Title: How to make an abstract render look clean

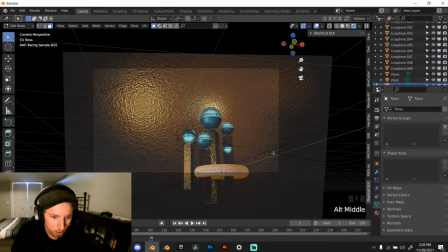So if I remember, it's Alt S. There we go, yeah.
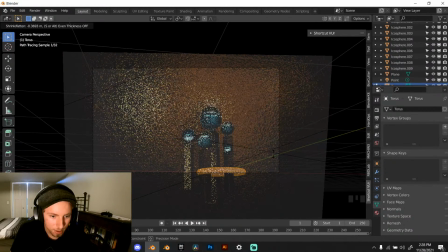So scale it down.
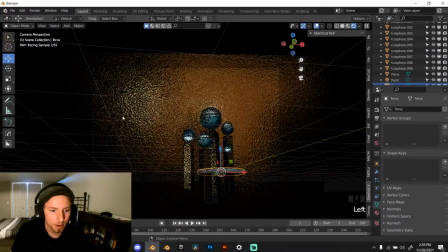Yes, balance is very important. So if you look, I have this highlight here, which is visually interesting,
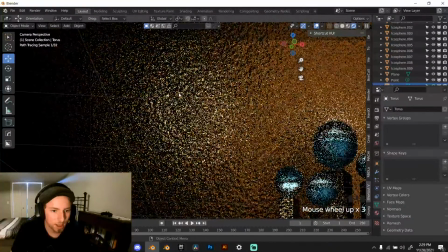especially with all of this really nice texture, which you can't really see.
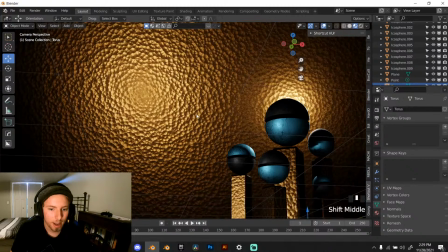There you go. So all of this really nice texture helps balance it out with the interesting objects right here.
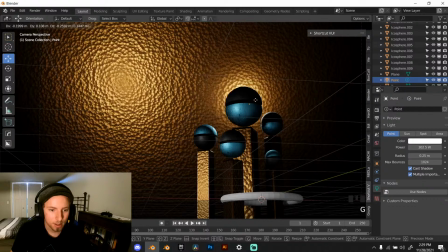And then this halo here, this point light, helps bring attention to this central one.
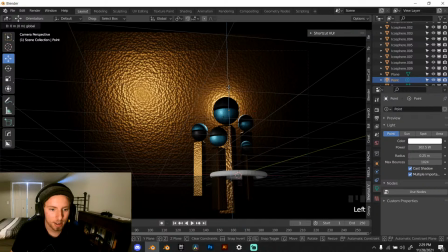So yeah, it all does tie in, and it is very important to keep everything nice and tidy.
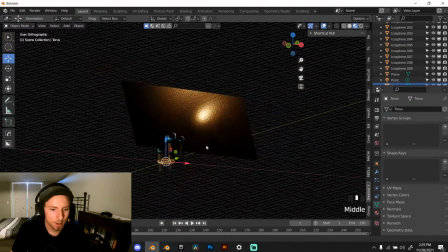And yeah, I think this looks really good so far.
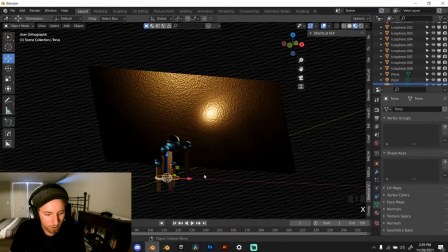So let's rotate this X, nope, not RX 90, and bring it up. Oh, it's got some buffer. Yeah, so I'm actually using my GoPro right now as the webcam, so there's quite a bit of delay.
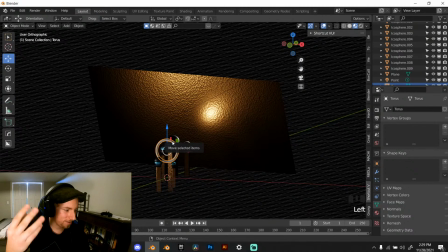So 1, 2, 3, yeah. So sorry for that.
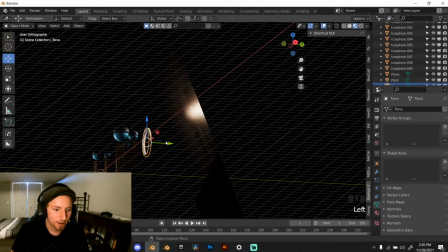I'm working on getting stuff set up for a bit more professional streaming.
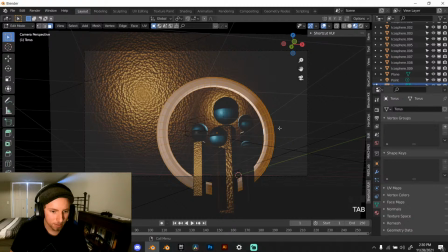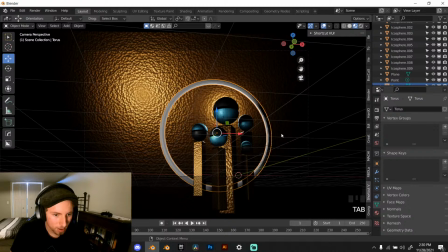There we go. Oh, is it like actually like glitchy sound?
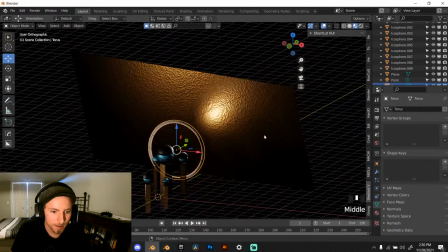That's probably because my computer's way overloaded right now.
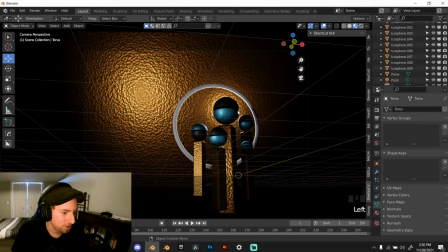Yeah, I'm doing this on a laptop, so it's very bad. Rotate that a little bit. So we're going to try to align this to the middle one here so that we've got some nice continuity.
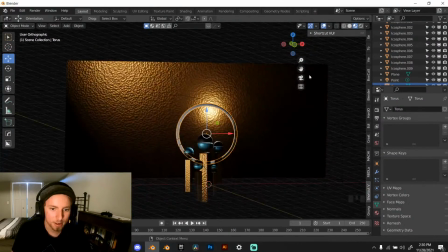So we've got some concentric circles there.
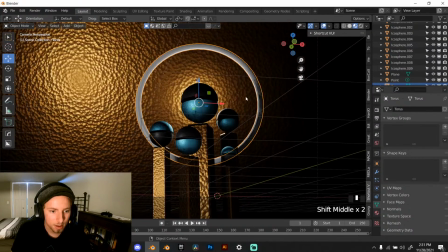And I think that's actually pretty good. Like that, shade smooth. And yeah, let's see.
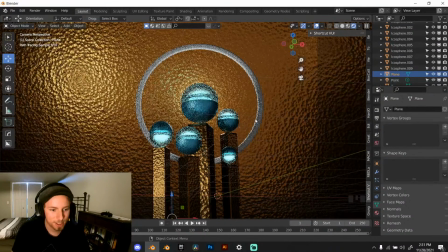Yeah, here's where it's going to start to stutter because cycles. So that's just a fact of life for right now. And I think I need to get a bit of a point light in there to sort of cancel out the black.
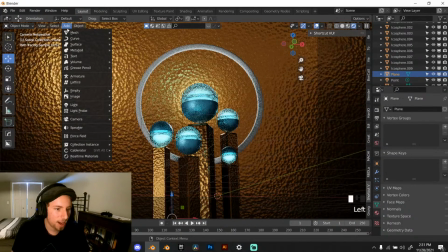G.